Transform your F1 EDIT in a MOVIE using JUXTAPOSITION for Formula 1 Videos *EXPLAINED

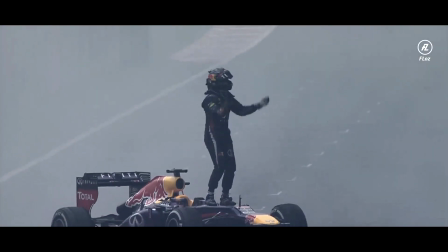(12:16)
In the moment, Sebastian Vettel, 4 times Formula 1 world champion with Red Bull Racing,
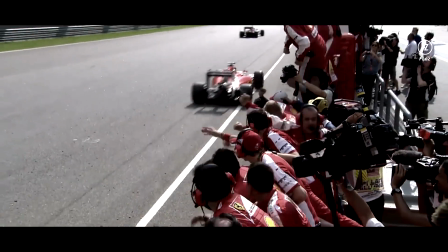(12:21)
decides to leave Ferrari after 6 fantastic years where he tried to be champion, he was not able to do,
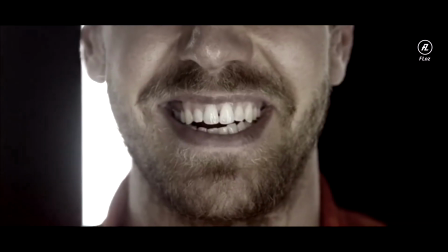(12:29)
but he was very happy. He had very happy moments with the Ferrari family.
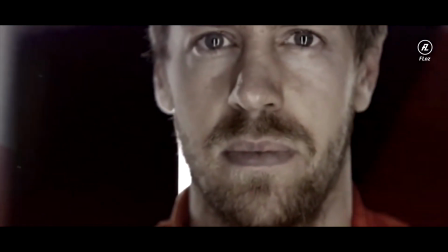(12:33)
It was for him very difficult to leave Ferrari because he had a family in that moment there.
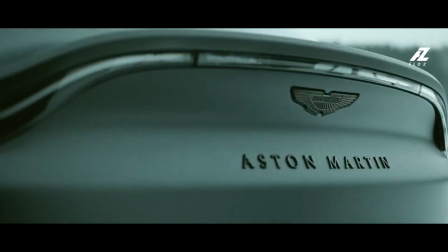(12:39)
He moved to Aston Martin in 2021. And this is what you have to know to understand one of the most amazing juxtaposition moments I've created ever in a Formula 1 video.
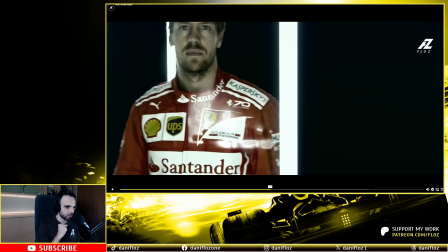(12:51)
And now you will see the juxtaposition moment reflecting that change from Ferrari to Aston Martin in one single image using juxtaposition.
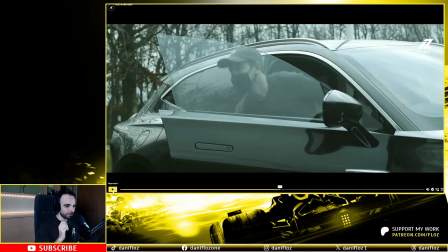(13:06) Forza Ferrari, ragazzi!
It's extremely complex, guys. Probably you did not realize of the juxtaposition moment.
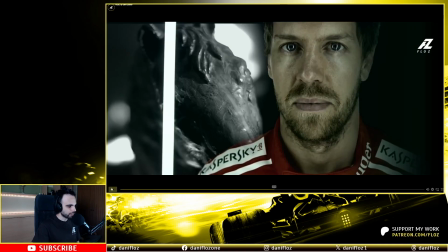(13:13)
Don't worry, I will explain you. It's about the horse statue, this one, that is representing Ferrari.
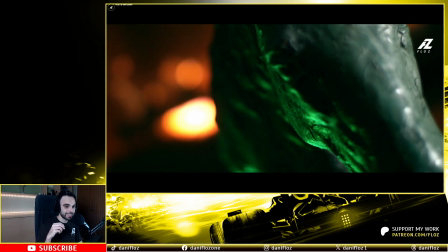(13:18)
Why? Because the logotype of Ferrari is a horse that is named as Cavallino Rampante. To understand the juxtaposition moment and the contrast, you have to look at the colors of the screen, in the horse and also at the background. Ferrari is the most successful team in history. It's the team where everyone wants to drive at least 1 year in his career as a racing driver. And one of the main characteristics of Ferrari is the color, red color of their cars. Color that identify Aston Martin is the green color, you know? The statue have like a trace of green on one side of his face.
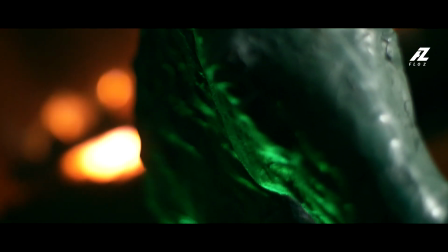(13:52)
And at the background you can see fire in a room that is red. In the color design world, the red and the green color are opposite in the color wheel. That means the juxtaposition montage is about the colors of the scene, you know? The horse statue with the green trace on the face of the horse is contrasting with the red fire at the background, that at the same time is representing Ferrari. Fire is representing Ferrari because Ferrari characteristic color is red.
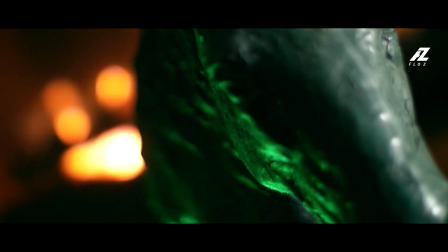(14:24)
So it's another way to say that the horse statue that represents Ferrari is turning into green because it's the next team Sebastian will join.
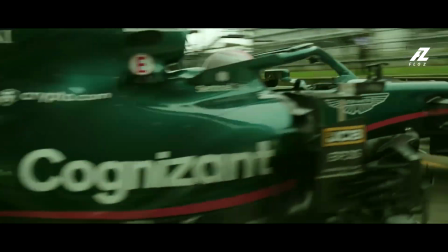(14:33)
And the team is Aston Martin, that is identified with a green color. And at the background is the fire, that is the red, that is representing his whole team Ferrari.
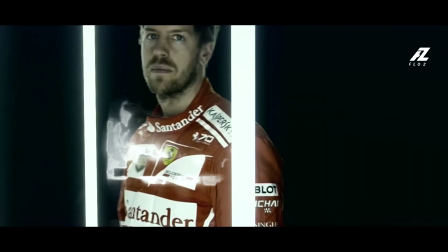(14:41)
Using these opposite colors is a juxtaposition montage that is saying that Sebastian
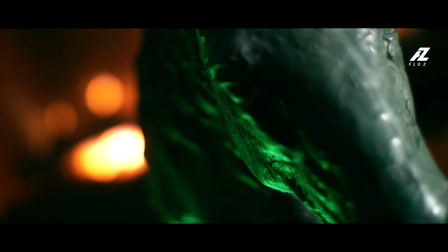(14:47)
Vettel is leaving Ferrari to become in an Aston Martin driver using opposite colors. What have you seen is known as juxtaposition in colors, using the contrast of the colors to evoke different emotions, representing different themes of the Sebastian Vettel's career, as you saw in the previous example. I really hope you understood this technique that is absolutely amazing, but there is another technique that is extremely important for your Formula 1 edits, and the technique is known as visual storytelling. In this video, I explain all you need to know. Thank you so much for watching this video, and we'll see you in the next one that will be spectacular. Bye bye.